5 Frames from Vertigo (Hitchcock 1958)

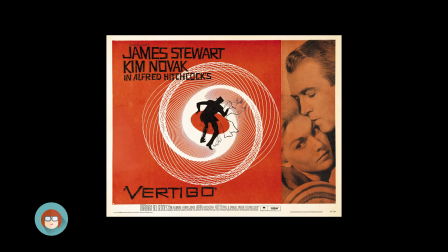[0:11]
Okay, I'm going to start today's 5 frames from with a confession, and that is that I really love Vertigo. I know that might not be popular with everybody, and certainly when I screen this in class it gets a very mixed response, but I genuinely love this film. I think there's so much going on and so much to talk about.
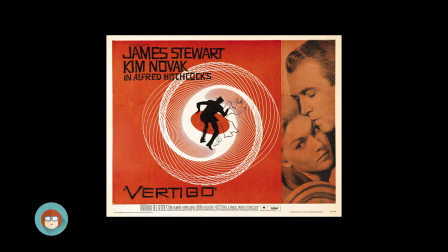[0:30]
So in 2012, Vertigo was voted in the Sight and Sound poll to be the greatest film of all time. And as I say, this does get a very mixed reception. Lots of people can't understand why it is the greatest film of all time, but there's so much in this film,
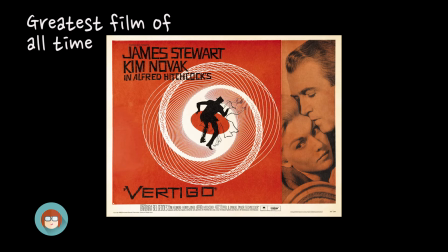[0:45]
and hopefully through the frames that we look at today, you'll start to think about some of the ideas and themes that are worth considering. When Vertigo was first released, it really did get a mixed reception from critics and audiences at the time, and one critic described the plot of the film as having an eggshell thinness,
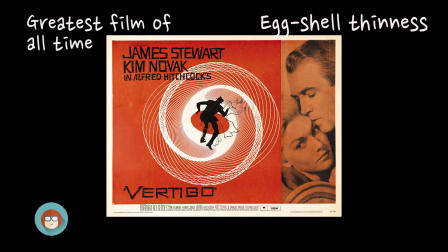[1:02]
whilst others said they'd seen all of these techniques that Hitchcock had used in this film before, but they'd seen it better before, and this time it felt very slow in terms of pace. Others sort of said that the big reveal that happens sort of 2/3 of the way through happens at the wrong time, and why does Hitchcock do that?
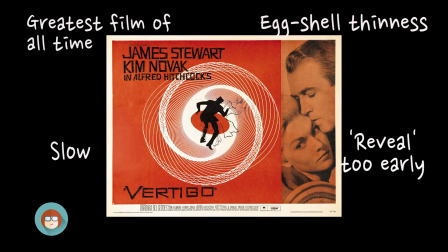[1:19]
So it faced lots of criticism, but over time it's generally become more and more appreciated.
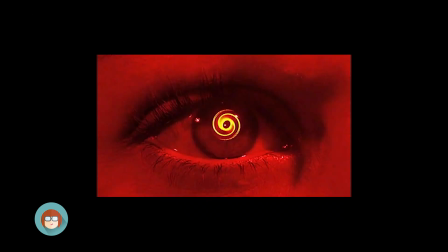[1:26]
So my first frame is from the very beginning, the title sequence, and how can you not love this title sequence? This series of extreme close-ups on this woman's face, this woman that we never see the whole of,
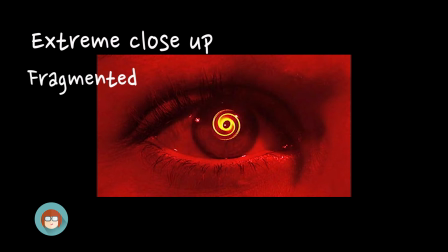[1:39]
just these very fragmented shots that give this woman a sense of mystery, a lack of identity. We never find out who she is. Is she the real Madeleine? Is she someone else? Eventually we end on this extreme close-up of the eye,
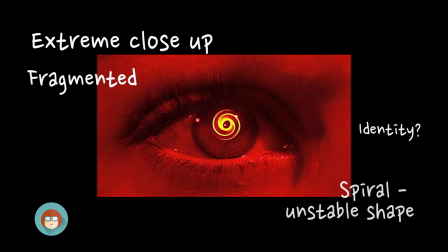[1:55]
and as we focus on the eye we start to see the spiral, the first of many spirals that will appear in the film. And the spiral shape I think is a really interesting choice because it is such an unstable shape. If you think about it, there's no centre to it, and it's got this potential to go on and on forever.
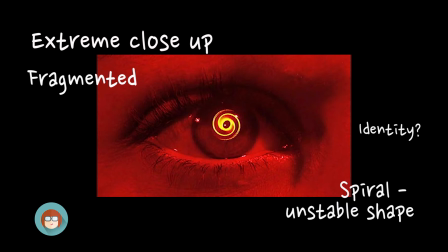[2:13]
So this kind of spiralling out of control is something that comes up in the film, but also again this lack of solid structure. You know, no one is who they seem, and identity, again, is a big issue. Now, although we're looking at a still here, we can't forget the music. The soundtrack for Vertigo is magnificent.
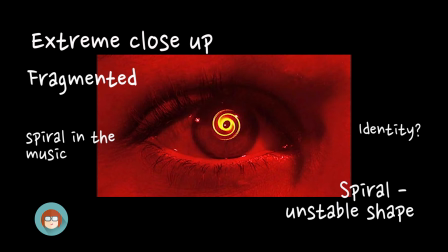[2:32]
And again, in the music itself, it repeats this idea of the spiral, doesn't it? With that a continual loop of sounds over and over again. I think one of the other things to point out is that this woman appears to be largely emotionless, apart from actually the eyes, and the eyes sort of dart from one side to another.
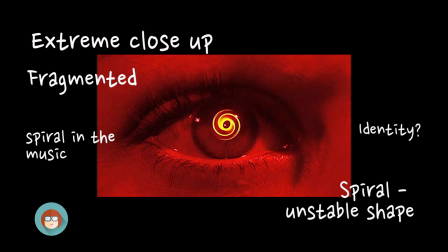[2:51]
She looks frightened, she looks scared, as many of the women in Hitchcock films often do. The use of the significant colour red is something that we see again throughout the film. Here Hitchcock introducing some of the key colours, and obviously here it's about a warning.
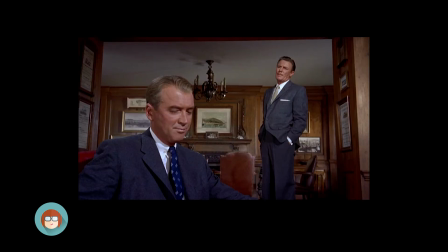[3:07]
My second choice of shot comes from when Scotty goes to see Elster, his old college chum. And this may not seem like a particularly special shot, but I've chosen this because it shows the power relationship between the two of them. We can see a low angle shot here.
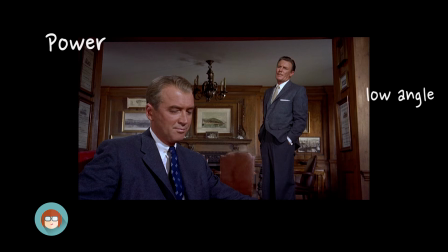[3:23]
We can see Elster in the back of the frame towering above Scotty as he considers what he's being told by Elster. And this tells us, you know, Elster's position and Elster's ability to sort of manipulate Scotty and get him to believe the story that he's telling.
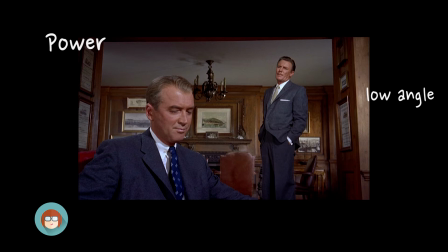[3:39]
One of the most interesting things I think about Vertigo is the exploration of masculinity, and we could argue that Scotty is emasculated right from the very start.
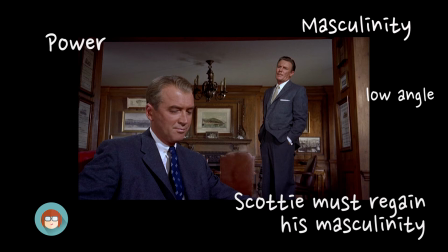[3:50]
When we first see him running across the rooftops, he's unable to keep up with the other officer. He's the one that causes the death of the policeman because he can't jump the same distances. And then of course later on when we see him in Midge's apartment, when he's wearing the corset, he also swoons in a particularly feminine way.
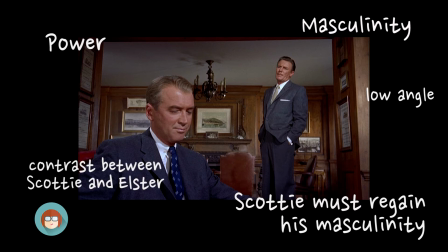[4:09]
So I think here this image is about contrasting Scotty and Elster, and again just showing Scotty's lack of masculinity.
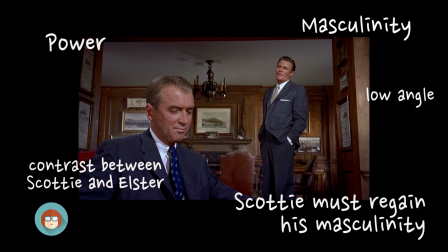[4:18]
Now there are lots of readings of the film which sort of suggest that in order to reassert his masculinity he has to sort of fix Madeleine, and it's not until the very end that we see his sort of masculinity sort of reinforced. But such an interesting relationship between Scotty and Elster.
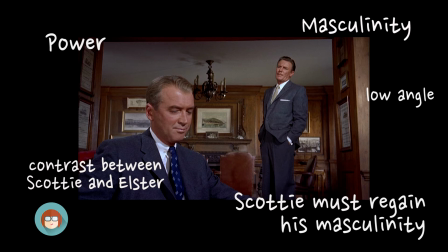[4:36]
Elster, of course, the mise-en-scène, all of these dark browns, these traditional colours, the traditional paintings, and again representing that idea that men should have power and should have control, and in particular over women.
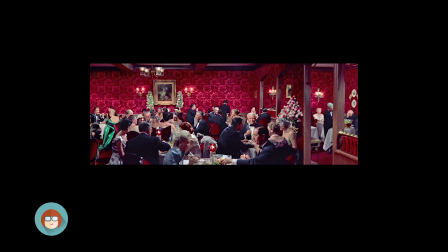[4:52]
So once Scotty leaves Elster's office, we go into this kind of non-speech section where
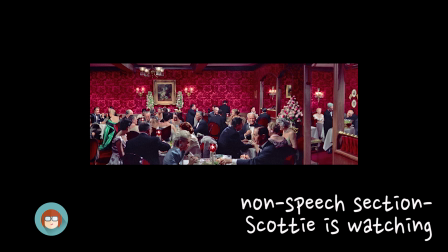[5:01]
Scotty goes to see Madeleine, goes to find out about her by observing her at Ernie's, and we are introduced to him sitting at the bar. He turns his head and then we see the camera searching out Madeleine, this character, this mysterious figure.
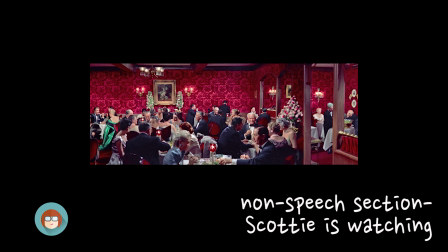[5:18]
And I've chosen this frame because we can only just see her at the edge of the frame, but the use of colour once again is something hugely significant. The use of the red, but more importantly the use of the green wrap, which makes Madeleine stand out from everyone else.
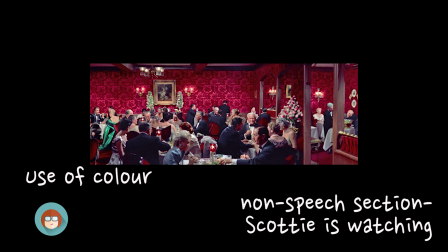[5:33]
Now, green again is a significant colour in the film. It's to do with sort of the supernatural and this ghost-like appearance of Madeleine. And as Madeleine leaves at Ernie's, critics have said that she appears to be floating out of the room as if she's already this ghost. We've got these profile shots of her as well, which sort of establish her beauty.
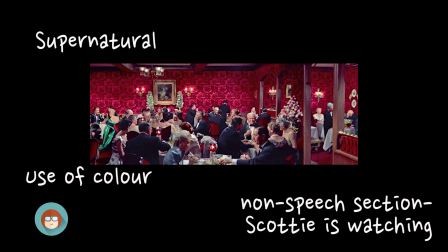[5:53]
And it's from then that we know that Scotty is smitten, actually, with Madeleine. So we know that Hitchcock was interested in notions of looking, and we could argue that this is where Scotty's voyeurism really begins. Following this shot, we see him watching her, we see his point of view.
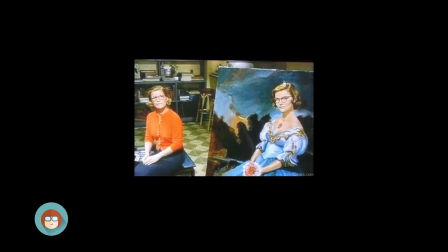[6:11]
It really is very voyeuristic. Now, I couldn't choose 5 frames without mentioning Sweet Midge. Here she is pictured in a slightly bizarre frame.
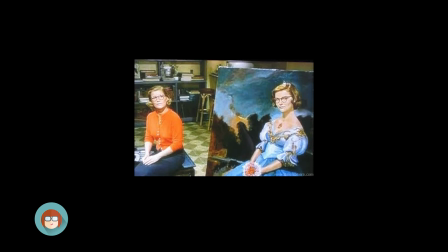[6:23]
She's painted herself into this image of Carlotta in order to try and get Scotty to see her in the same way that he sees Madeleine. She's even wearing red, which is a colour that's associated with Madeleine or associated with danger. And here you can see she's sitting in the same sort of pose and so on.
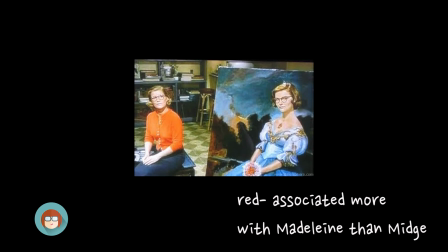[6:42]
But ultimately the joke sort of backfires and it leaves her relationship with Scotty fairly damaged. Now, Midge is seen as a kind of motherly character. She refers to herself as mother a little later on.
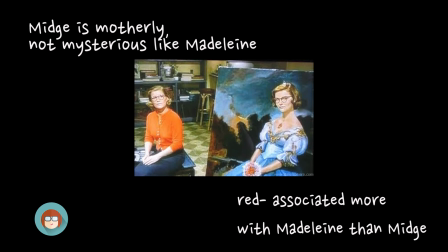[6:57]
And her name is quite masculinized as well. She is a very different kind of woman to Madeleine. And of course, once Scotty has seen Madeleine and been around Madeleine, there's no way that he can see Midge in any kind of attractive way.
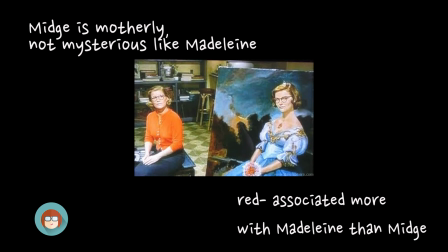[7:13]
Midge loses her appeal to him. So she's a very sad character, I think. And of course, she completely disappears from the film about halfway through. But this in itself, quite a bizarre image and definitely one that's very memorable.
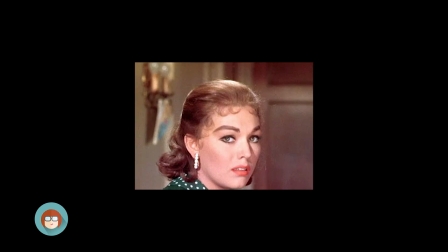[7:29]
My final of the 5 frames, and I can't believe we're on the 5th frame already, is this one of Judy. This is such a great moment in the film. Scotty sees Judy out on the street. He follows her back to her hotel and she convinces him that she is Judy Barton.
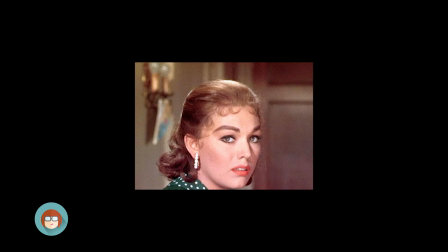[7:48]
And as an audience member, we're sort of convinced too. The way that she opens the door, she doesn't respond to him, doesn't look shocked. She shows him her driving licence, things like that. She's got us almost convinced, and then there's this frame where she turns to us, she turns to the audience,
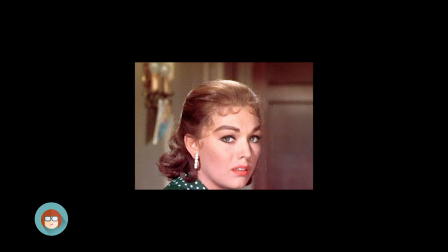[8:05]
and she almost makes eye contact with us, and we can see from this frame the guilt written all over her face. Now, as I said earlier, this big reveal was criticised for its position in the film, but for me it's perfect. We now know more than Scotty knows, and our alignment has changed.
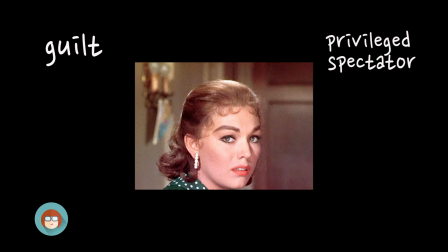[8:25]
We are now a bit more connected with Judy.